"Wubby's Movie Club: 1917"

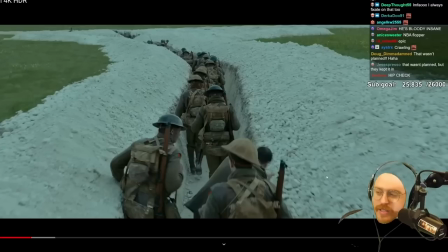[4:06]
Him walking this whole long walk, it builds tension, it matters. This being a one take, to me, is the perfect example of when to use a non-cut shot. Okay, so I'm giving the movie credit where credit is due. Hold on, let me see if I had anything else nice I wanted to say.
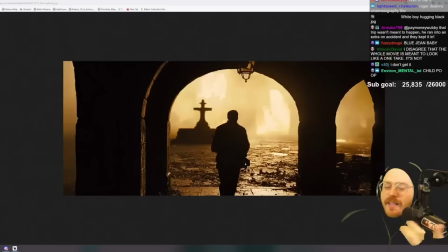[4:26]
Another thing I liked, it was beautifully shot. The cinematography of 1917 is undoubtedly one of the best looking war movies I've ever seen. This scene, a lot of people thought I didn't give this scene enough credit. Well, here it is. This scene was beautiful.
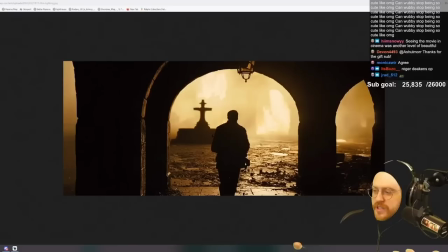[4:42]
The nighttime scenes were beautiful. The grass, the fields, every scene is gorgeous.
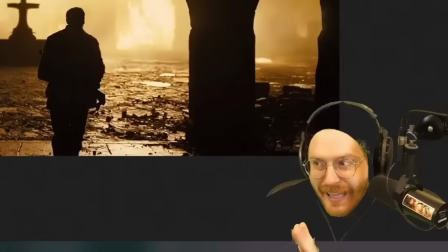[4:50]
I loved the way it looked. Ladies and gentlemen, that is the extent
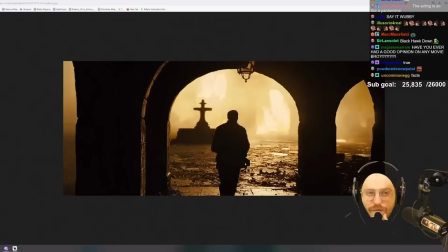[4:56]
of the nice things I have to say about this movie. First off,
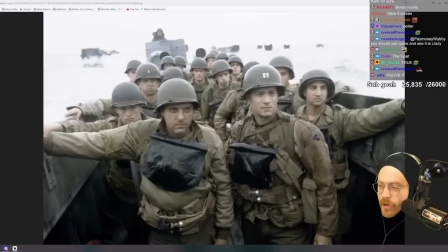[5:02]
people describe 1917 as amazing. But I don't like using that word because there are amazing movies out there about war. If 1917 is amazing, what word do you reserve for Saving Private Ryan?
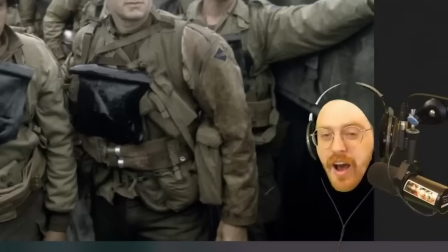[5:19]
I would use amazing. I've heard all of these things about 1917. Unfortunately for 1917, it's a war movie, and other war movies exist that are better in basically every other way.
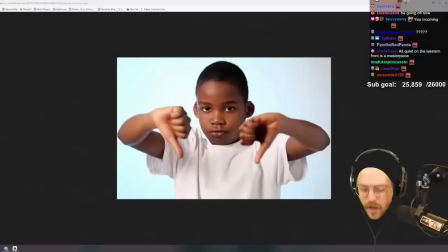[5:32]
Let me explain some issues I have here. One of the greatest things about 1917, and one of the biggest talking points, everyone is talking about the movie being a one take. Unfortunately for me, and again, I'm not telling you're wrong, this is my opinion,
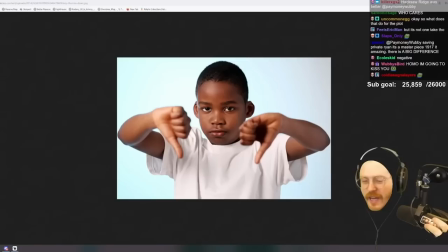[5:49]
that was one of the worst parts about the movie, it being a one take or a fake one take.
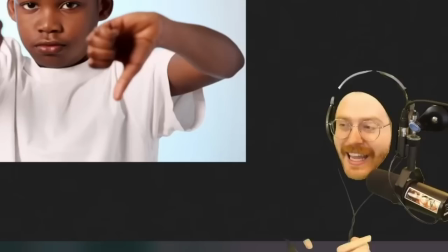[5:56]
I know people are saying it's not a one take, it's shot to look like one. Please stop getting technical, you know what I'm saying.
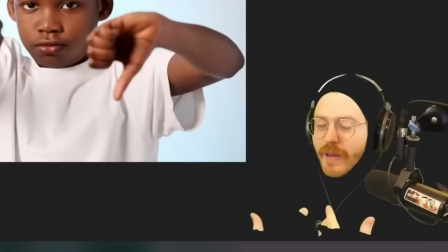[6:02]
It being disguised to look like a one take, I actually feel hurts the movie intensely.
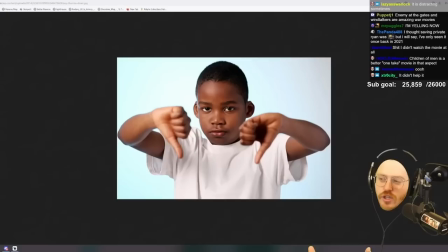[6:09]
But give me the chance to explain what I mean by that. There are issues with Lord of the Rings, but I can forgive it because the Lord of the Rings is a masterpiece. There's issues with Saving Private Ryan, but I can forgive it because everything else rises to the occasion. With 1917, there are issues and I don't think everything else justifies those issues.
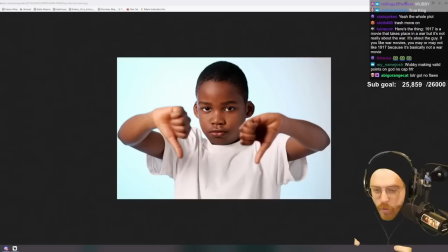[6:26]
For example, the movie being a one take causes a lot of what I would call video game pop-in, which is the camera will turn one direction, and then when it turns back around, there's all this new shit here.
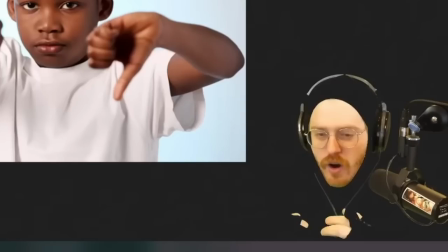[6:39]
And they have to do that because it never cuts. What I mean by that is our characters need to get from this city to this city.
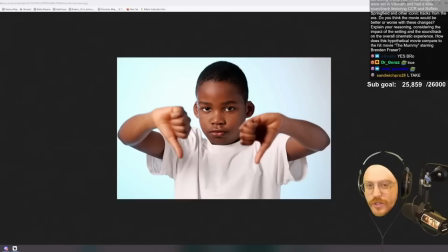[6:47]
So the entire movie is them walking, which would be kind of boring. So every once in a while, something happens where we'll turn, pan this way, and then we turn, oh, look, a city.
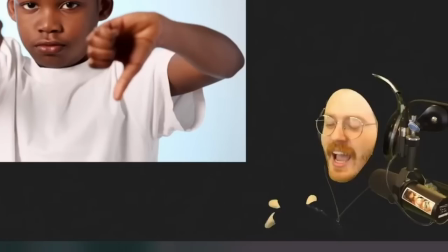[6:58]
And I go, the city wasn't there. And I know, suspension of disbelief.
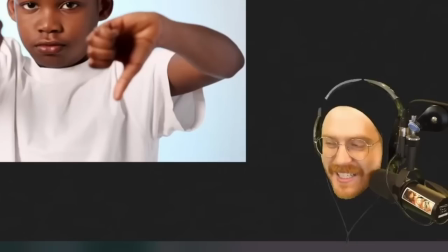[7:02]
I can do that for some movies.
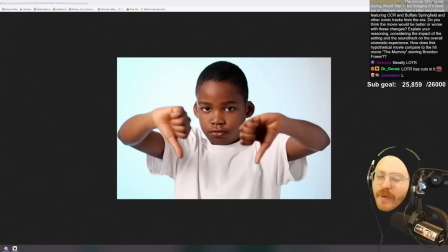[7:04]
I don't think 1917, its story, its acting, anything about it rose to the occasion enough to where I can forgive it for that.
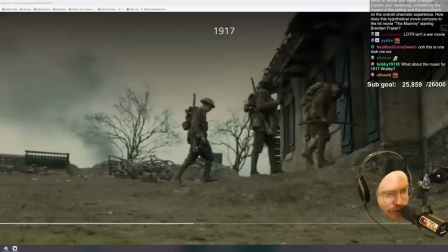[7:12]
Let me give you a perfect example of what I'm talking about here. This is right after, again, you had to have seen the movie.
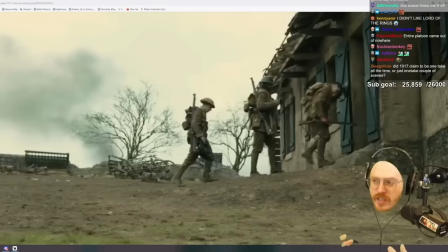[7:16]
I'm not going to hold your hand. This is right after the plane crash scene and one of the main characters dies. So this battalion shows up of like four dudes. And at first I go, okay, I guess it's fair, four dudes, you know, whatever.
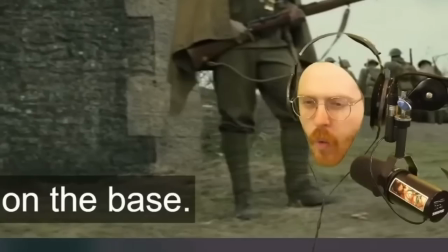[7:27]
But then the camera pans and it's a battalion of maybe 100 to 200 men.
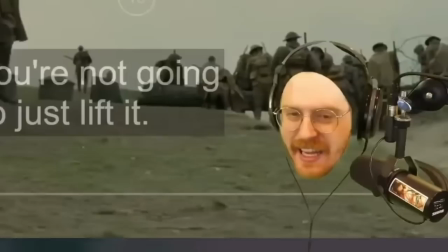[7:34]
Where the fuck did these guys come from without any sound, anything?
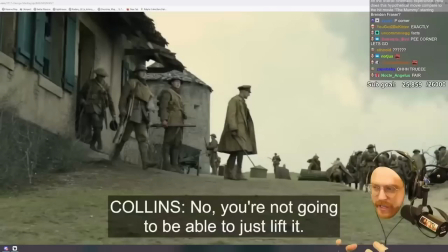[7:40]
You guys need to understand, 30 seconds ago, we had a quiet, slow, depressing death scene. And then this happening immediately pulled me out of it. Now, I want to be clear here, chat. This doesn't have to bother you. I'm not telling you this makes it a bad movie.
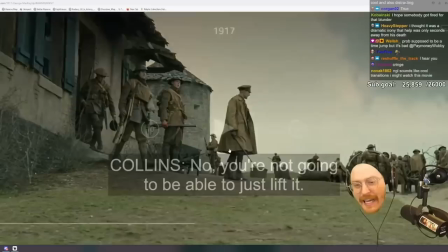[7:56]
I'm saying for me, these types of things are distracting. When you're telling me this is a masterpiece, my brain goes into it going, I expect a masterpiece.
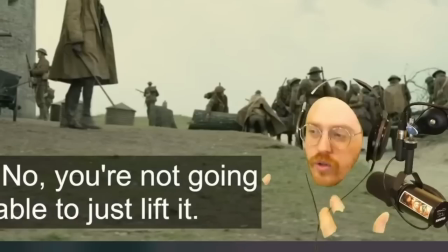[8:05]
And I'm sorry, the size of this battalion took me out of the scene. I went, so why do I bring that up?
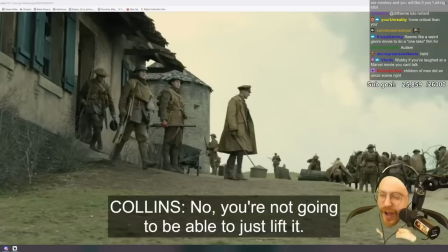[8:12]
We didn't have to do this.